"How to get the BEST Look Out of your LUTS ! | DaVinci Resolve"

Yo guys, what is going on? And in today's video, I'm going to be giving you such a valuable tip that's so small yet so impactful.
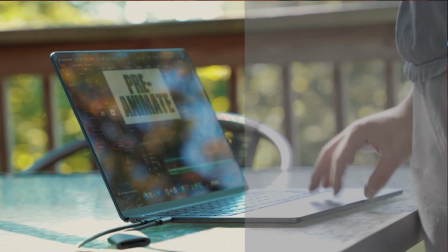[0:07]
Now, if you ever struggle with LUTs and getting them to look the best way possible, then this is the video that you need to be watching. When you slap a LUT on your video and it doesn't necessarily look good, but it doesn't necessarily look bad, I'm gonna show you exactly how to get it right in the middle with this one key feature. But before we get into this video, if you are new here, my name is Ryan Herrick. I help other editors get saucy in DaVinci Resolve. And if you guys want to speed up your workflow while editing, the first link in the description is the creator bundle pre-animate v2, all my products that'll help you become a better editor and faster, all that stuff. But without further ado, we're gonna hop into DaVinci Resolve right now.
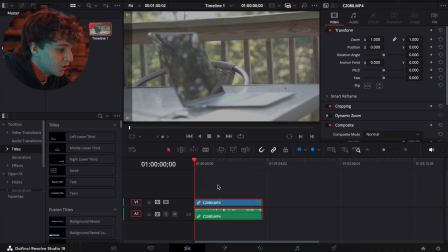[0:40]
All right guys, so in here we have some raw footage that I had shotten on my Sony a6700, and simply all we're gonna do is just come to the color page.
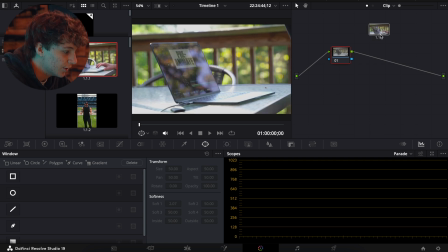[0:48]
Now obviously, you guys, if you guys are looking to make your LUTs look the best, you're gonna have to convert your footage back to normal with a color space transform node.
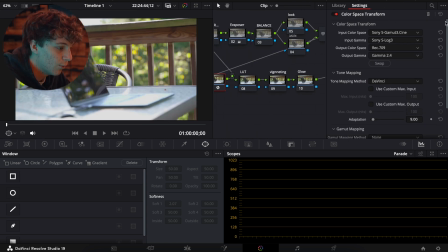[0:56]
Now, if you guys want me to go more in depth on this whole node tree, then I will do that. But for now, we're just gonna talk about how to get your LUTs to look the best. So obviously your LUTs are stored over here in the left-hand corner. And these are the only 4 to 5 LUTs that I even actually use anyways.
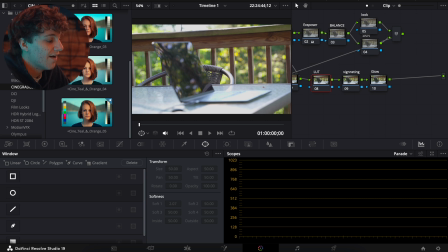[1:11]
So I don't use any other LUTs, but this works with any LUTs that you have imported into DaVinci Resolve, whether you made them or whether you bought them. So obviously I have all these LUTs that I love. I'm just gonna go over them and see which one looks the best. This one looks really good. This one also looks really good. This one makes it look really good.
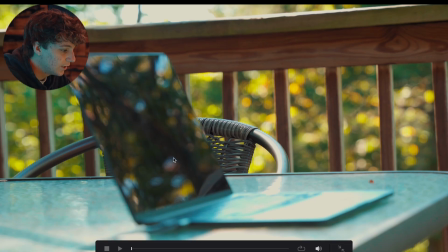[1:29]
I actually kind of like this one the best. So I'm just gonna apply that one. And now if we go here, by holding Command F, you're able to see the whole video.
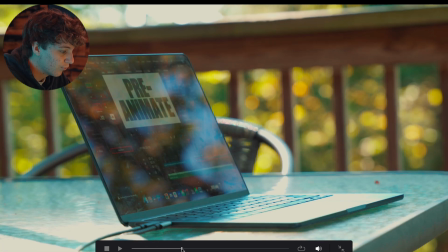[1:37]
And this is just my pre-anime. Everything's blurred out in the background.
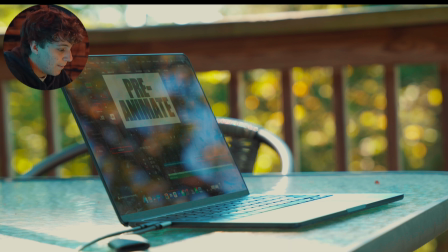[1:42]
But in order to get the before and after with the LUT, you have to hold Command D. So this is before, and then this is after the LUT.
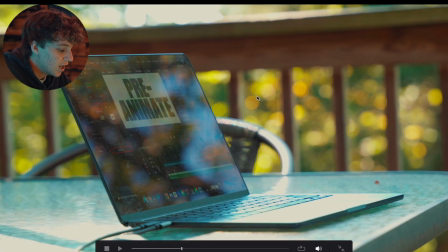[1:47]
So now if you think these colors are too harsh, right?
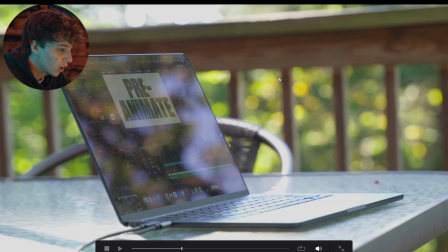[1:52]
So like this yellow orange type look is too harsh and you kind of want it back to that green look, then you can do that.
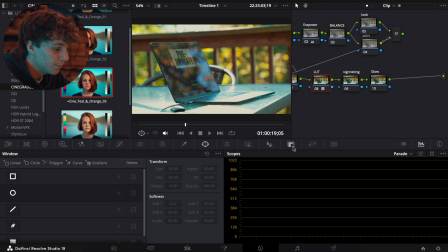[1:58]
So turn that LUT back on. And all you're gonna simply do is go over to this key tab right here.
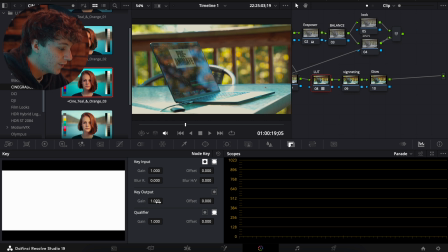[2:04]
And under key output, you're gonna go to the gain and simply just turn it down.
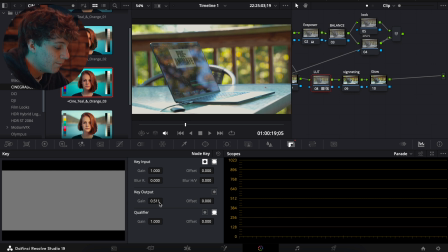[2:09]
And that's all that it does. This is the main key feature to get your LUTs to look the best.
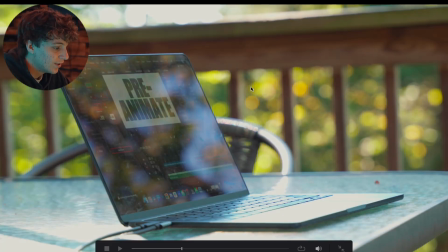[2:13]
So since I turned it down by 0.5, if we Command F, you can see it's a lot more subtle look and it actually looks better.
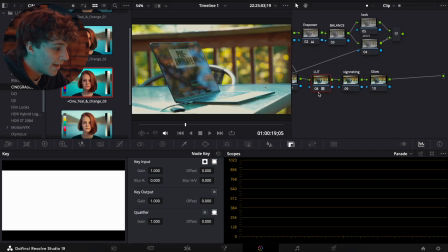[2:19]
You know, some people will prefer that darker look with the LUT. You know, I like this personally, but if it's ever just too powerful, then you can simply just turn it down.
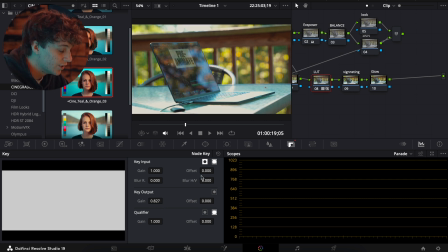[2:31]
And you can also go to where it barely is in your footage if you want it to be like that. So for example, I have a whole different look.
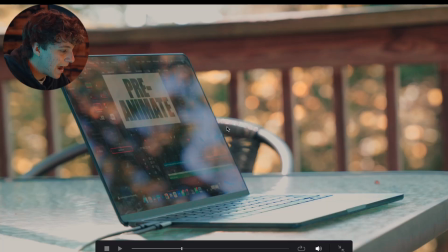[2:38]
I have this dusk look and, you know, it's kind of powerful. You know, it changes the whole mood of the thing.
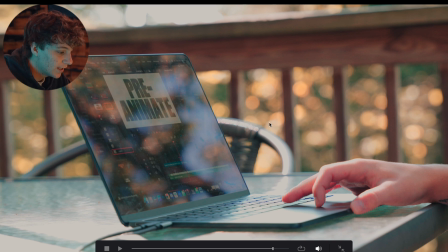[2:44]
So this is now kind of an orange, not a yellow, bright colors. You know, it kind of looks like fall vibes, you know.
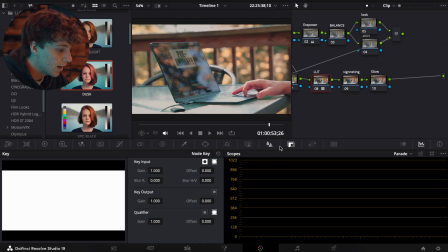[2:50]
And so if I want it to look less like that, I'm just going to come to the key and go to the key output under gain and simply just turn it down.
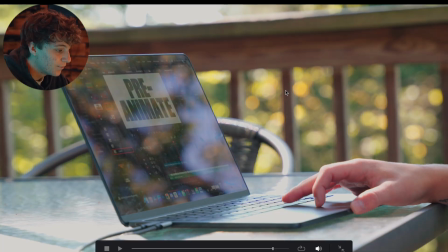[2:57]
And now that dusk is still there. You can see the difference, but you could still see some of this green. I know this is a shorter video for today, guys, but I hope you were able to learn something. If you guys found this informational, then please drop a like and subscribe. It really helps the channel out. And also, don't forget to check out PRE-ANIMATE V2, Creator Bundle, all that stuff. First link in the description. But I will see you guys in the next video. So tomorrow, have a good day.